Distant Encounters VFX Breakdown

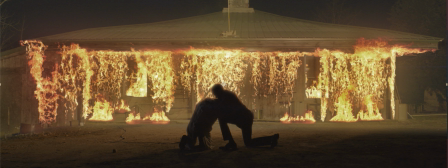(20:36)
I literally spent 2 weeks just trying to figure this out. And I'm glad I did. I'm glad I finally figured it out. Sometimes you just got to try shit and realize it doesn't work to get to the right answer, you know? So after that,
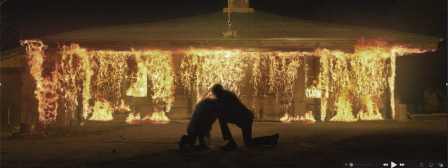(20:50)
it's darkening the image up a little bit and also added that same displacement that came from the machine. I did the same thing, just made it a little bit more smaller and tighter to make it look like that heat, the way heat distorts the air from far away on a hot day.
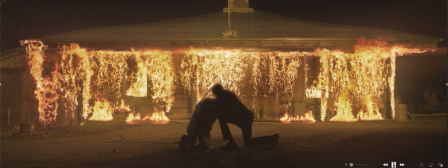(21:07)
And then after that, I added optical flare. So I added a little flare right here and a little flare right here. That kind of, there'd be a lens flare if there was this much light coming at the frame, but just a little off screen.
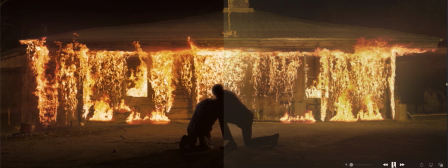(21:19)
I have it flicker over time as well. And then finally the color grade, which just, again, makes everything way more intense.
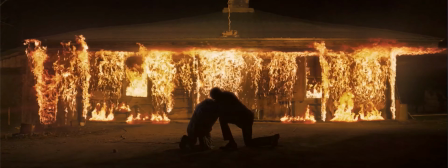(21:27)
And we get that as the final shot.
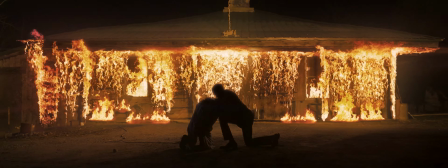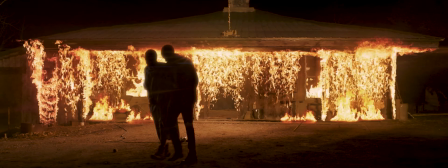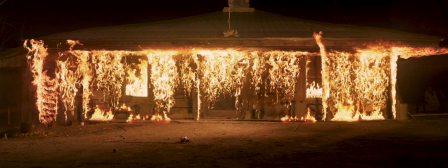So, yeah, that is the breakdown. Thank you guys so much for watching. I hope it was interesting. It was fun for me to talk about this. The way I learned how to do all this stuff was by watching other people make their own VFX breakdowns on YouTube and talk about it and walk through the effects. And it was fun to be on the other side of it for the first time. So, yeah, thank you again for supporting the film, and it really wasn't possible without you. And, yeah, that's all I got. Thanks.